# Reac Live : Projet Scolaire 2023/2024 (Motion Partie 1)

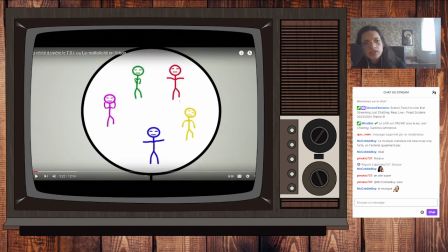[73:49]
Alors les couleurs, j'avais un peu peur parce que je me suis dit, ah mince. Alors j'avais peur pas parce que c'était un peu réfléchi. C'est que là c'est un peu les couleurs de vice-versa. Jaune, vert, rouge, bleu, violet. Parce que de 1 j'adore vice-versa.
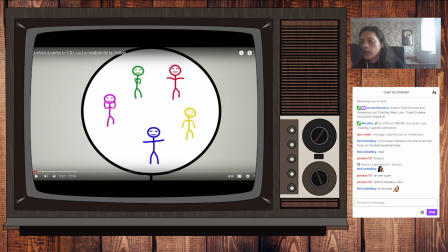[74:03]
Et que du coup c'est des couleurs suffisamment différentes pour qu'on les reconnaisse bien. Le problème c'est que je me suis dit que ça risquait de faire chaque personnage c'est un cliché, genre le cliché de la joie, de la peur, de la colère, de la tristesse. Je voulais pas ça du coup.
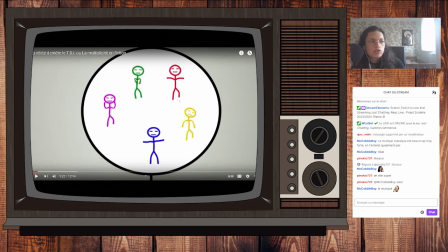[74:20]
Durant la vidéo je crois qu'il y a des couleurs qui changent justement pour pas qu'on reste toujours sur la même couleur en disant c'est tout le temps les mêmes. Voilà, voilà. Et puis bien sûr dans la vidéo je dis que c'est pas le cas et peut-être que je surinterprète trop aussi mes propres vidéos.
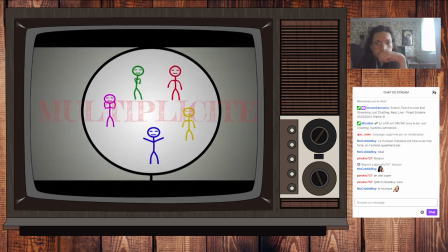[74:35] Que chaque état évolue de son côté, créant ainsi la multiplicité, qui pourra ensuite être diagnostiquée en tant que TDI.
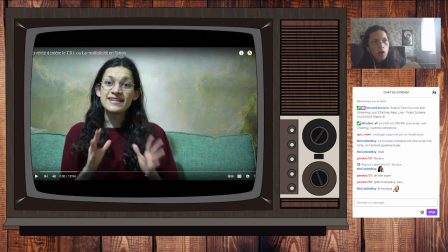[74:43]
Ça, du coup, j'ai tourné dans le bureau de mes parents, qui ont un papier fin faux fond. Je l'ai tourné, il était 23h. J'étais crevé. On a l'impression que je suis malade tellement je suis jaune. Voilà. J'avais monté juste deux lumières pour pouvoir bien m'éclairer. La caméra était au loin.
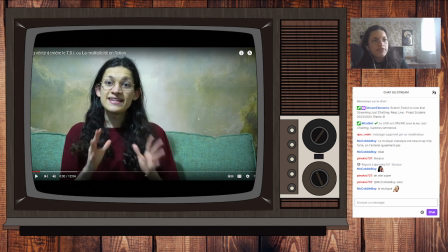[75:01]
Voilà, j'avais pris le micro, etc. J'étais fatigué, mais je voulais finir ça parce que je savais que cette vidéo me prenait du temps. Elle était sur mon planning. Je voulais m'en débarrasser. Du coup, je me suis dit, un soir, je le fais. Et même si j'étais fatigué, même s'il était tard, voilà, je le fais.
La fiction nous a donné un fort aperçu.
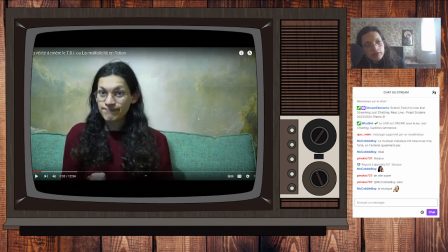[75:20] Qu'en est-il en réalité?
Et je porte le t-shirt Stafinov qu'on m'avait donné pour une des portes ouvertes. Parce que je participais du coup à une porte ouverte en tant qu'animatrice. On m'a donné le t-shirt de Staff et je me suis dit que j'allais le garder parce que ça allait avec le fait que c'était une version longue de la vidéo que j'ai fait pour Innov.
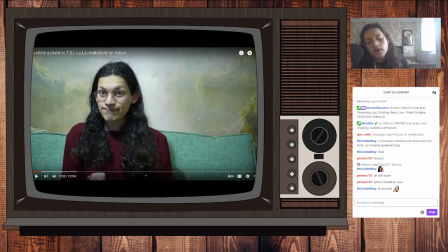[75:39]
Ouais, du coup, je voulais garder cette continuité.
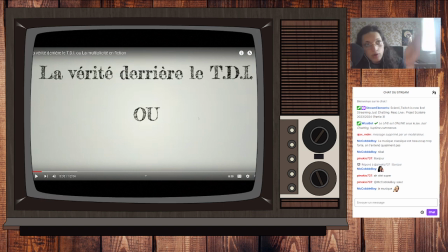[75:45]
Et là, du coup, c'est la musique de El Pasio qu'on a pu entendre dans le tuto. Voilà. Parce que, en fait, j'ai récupéré beaucoup de musique que j'avais utilisée dans des précédents projets.
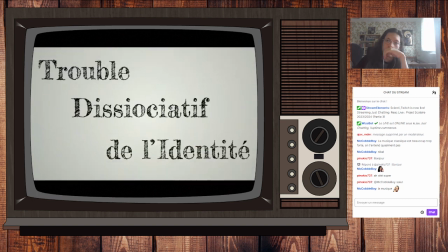[75:56] Le trouble dissociatif de l'identité, précédemment appelé trouble de la personnalité.
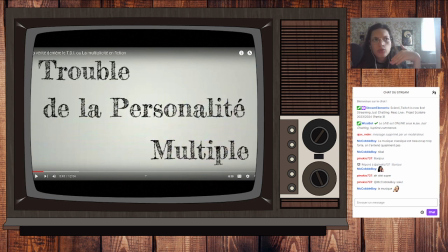[76:01]
Voilà. Là, la musique, par exemple, elle se coupe trop tôt. Elle a une trop grosse. Elle tombe trop vite dans le volume bas. Mais du coup, c'est El Pasio qui continue. Mais du coup, on dirait qu'il y a une coupure alors qu'on n'a pas, c'est bien.
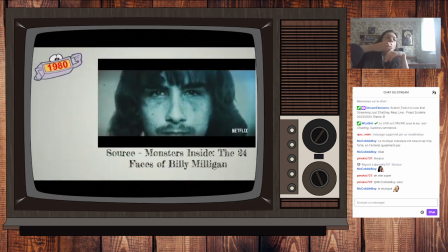[76:21] Multiple a été diagnostiqué pour la première fois en 1980 dans l'affaire Billy Milligan.
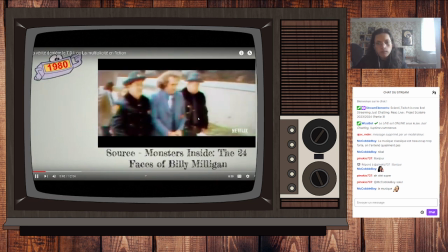[76:30] Il ne sera défini qu'en 1984 dans le DSM.
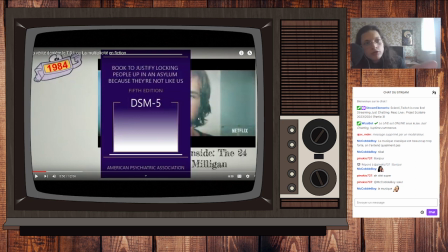[76:37]
Déjà, du coup, je rentabilise un peu plus ce dessin de DSM qui m'a embêté pendant si longtemps. Le dateur d'été une fois la vie qui revient dans énormément de mes vidéos parce que j'adore mettre une date avec le dateur d'été une fois la vie. Bon, il a vie, mais pourquoi j'ai dit une fois la vie? Juste il était une fois, c'est surtout il était une fois l'homme, petit dateur. Je voulais découvrir le date.
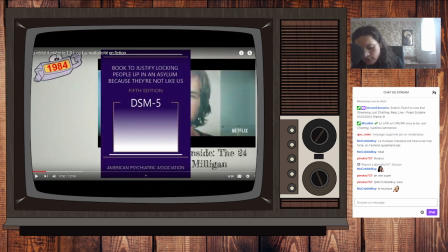[76:55]
Est-ce que je viens de citer une des deux seules séries, il est une fois, si on ne compte pas, il était une fois l'autre terre, parce que personne ne veut se rappeler, il était une fois l'autre terre, qui utilise pas le dateur? Je crois quoi, hein? Non, vraiment, elle est dans les découvreurs, elle est dans les explorateurs, elle est dans l'homme, mais elle est pas dans la vie, elle est pas dans l'espace.
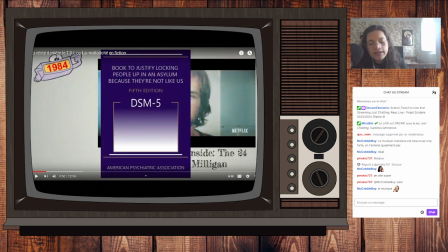[77:14]
Idiot. Voilà. Donc là, c'est le. D'enfant, j'ai utilisé parce que je voulais. Pour éviter d'animer 12 minutes, je suis allé récupérer. De un, j'ai fait plein de passages en live. Et l'autre, c'est que je suis allé récupérer beaucoup d'extraits vidéo. Un truc préexistant. Là, c'est un extrait du coup du.
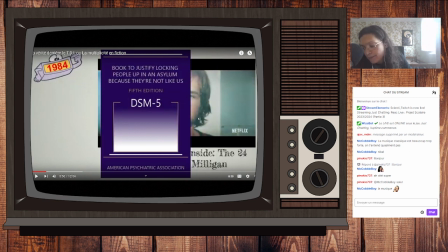[77:34]
Mince. D'un documentaire Netflix sur Billy Milligan. Documentaire qui, de mémoire, est mauvais. Alors, je ne l'ai pas vu, du coup, je ne peux pas dire mon avis dessus. Mais de retour de ce que j'ai pu voir, notamment des personnes concernées, c'est un mauvais documentaire qui a le problème principal de savoir de toujours se concentrer sur l'affaire Billy Milligan,
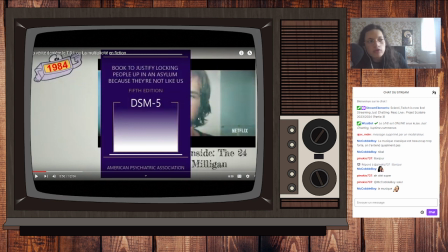[77:53]
qui est la seule affaire de tueur souffrant de troubles dissociatifs de l'identité.